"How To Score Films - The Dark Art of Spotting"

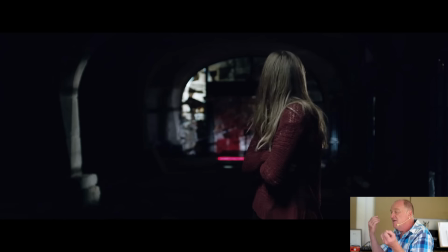(12:28)
So I was using this kind of muted atonal guitar,
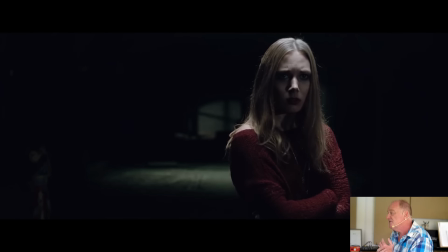(12:34)
distorted guitar chops and sound designery elements.
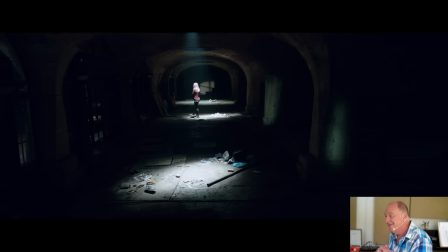(12:41)
There's our dance music in the background. Bit of drum and bass.
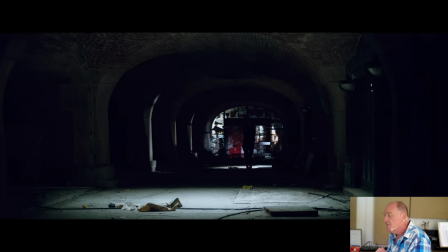(12:46)
Gotta love a bit of drum and bass. But you see how much more creepy it is? There.
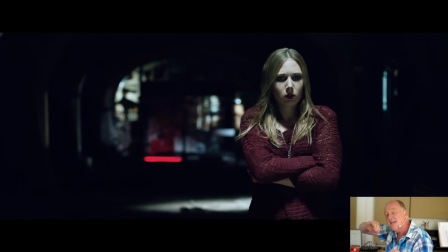(12:55)
So there was a deep thump, and we've got that. Actually, it's reversed guitar feedback.
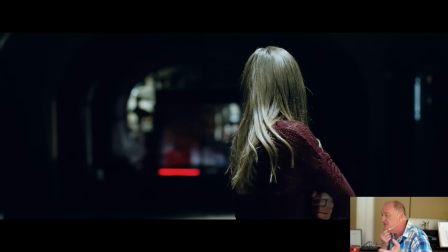(13:06)
So the guitar becomes the sort of the ghoster's sound.
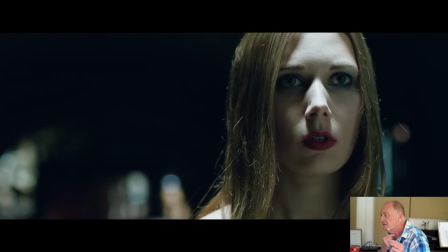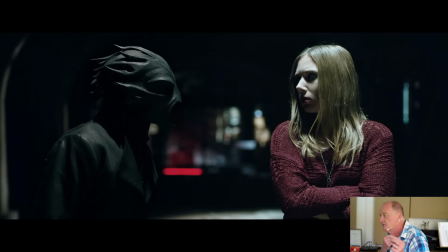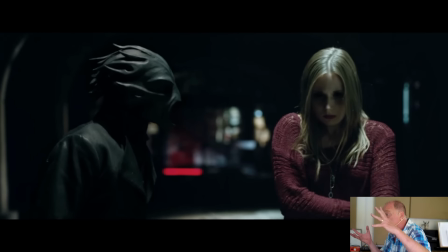(13:21)
Now she's glitching. So now there's quite a lot of sound design coming in.
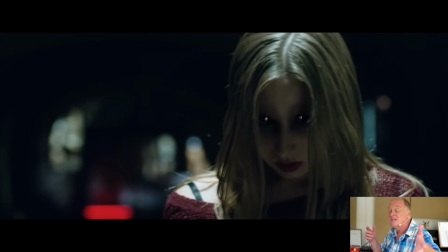(13:27)
I work very closely with Tim, the sound designer, on this as well, so that we...
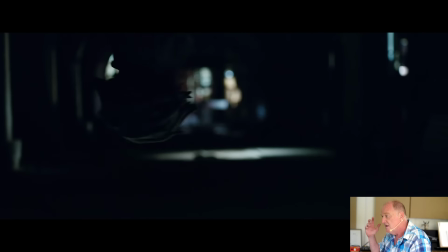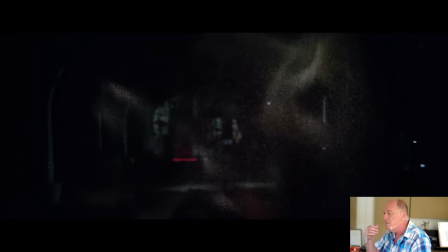(13:38)
So there's a steampunk thing going on here a bit as well with the pistols.
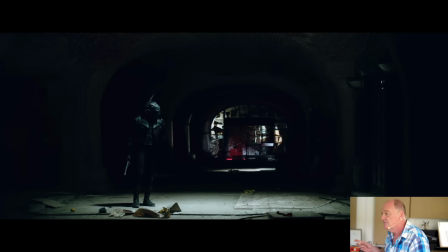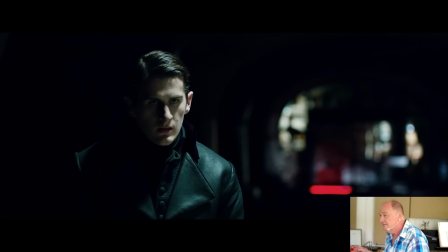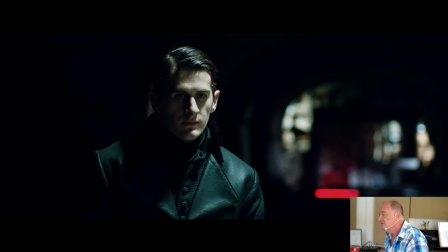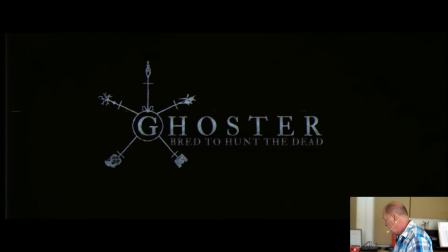(13:59)
There you go. Interestingly, this is exactly the kind of thing which we run courses about. So whether you're interested in a little short course or a fully blown postgraduate course, check this out.
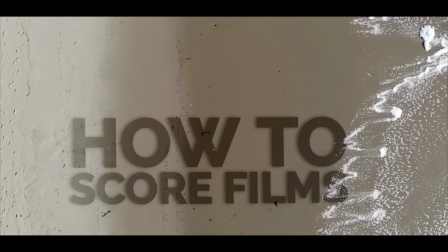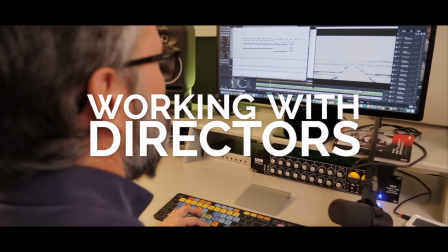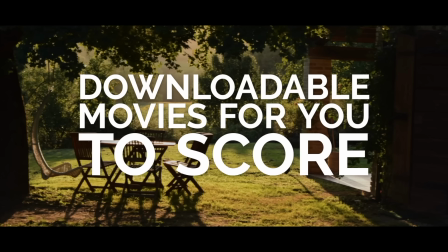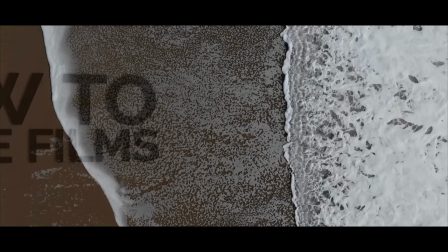So that's what I did. I mean, obviously, if it turned into a full-length feature film, you'd be needing another 58 million ideas. But what I want to try and get over is the idea of the storytelling and how you support it, and particularly if you're working in this slightly more sound designery mold, how you need really strong collaboration with the actual sound designer on the film, because obviously some of those sequences are carried almost entirely by sound effects side of the sound design world, whereas others were more on the musical sound design, and the two blend in between, and that's quite a trendy thing at the moment as well.
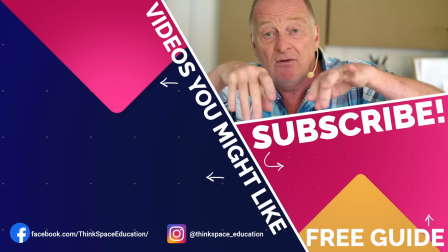(15:28)
So look, if you found that useful and enjoyed it, then please subscribe to the channel, and
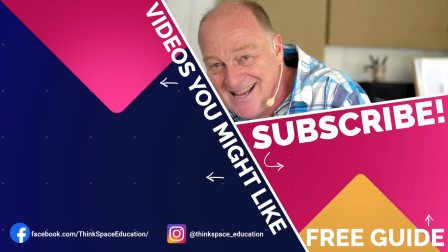(15:38)
sorry, I have no idea what I was going to say next. So when in doubt, stop talking, Guy.
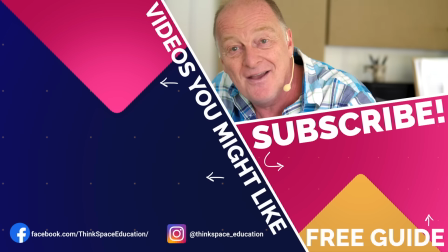(15:43)
Great. Okay, see you soon.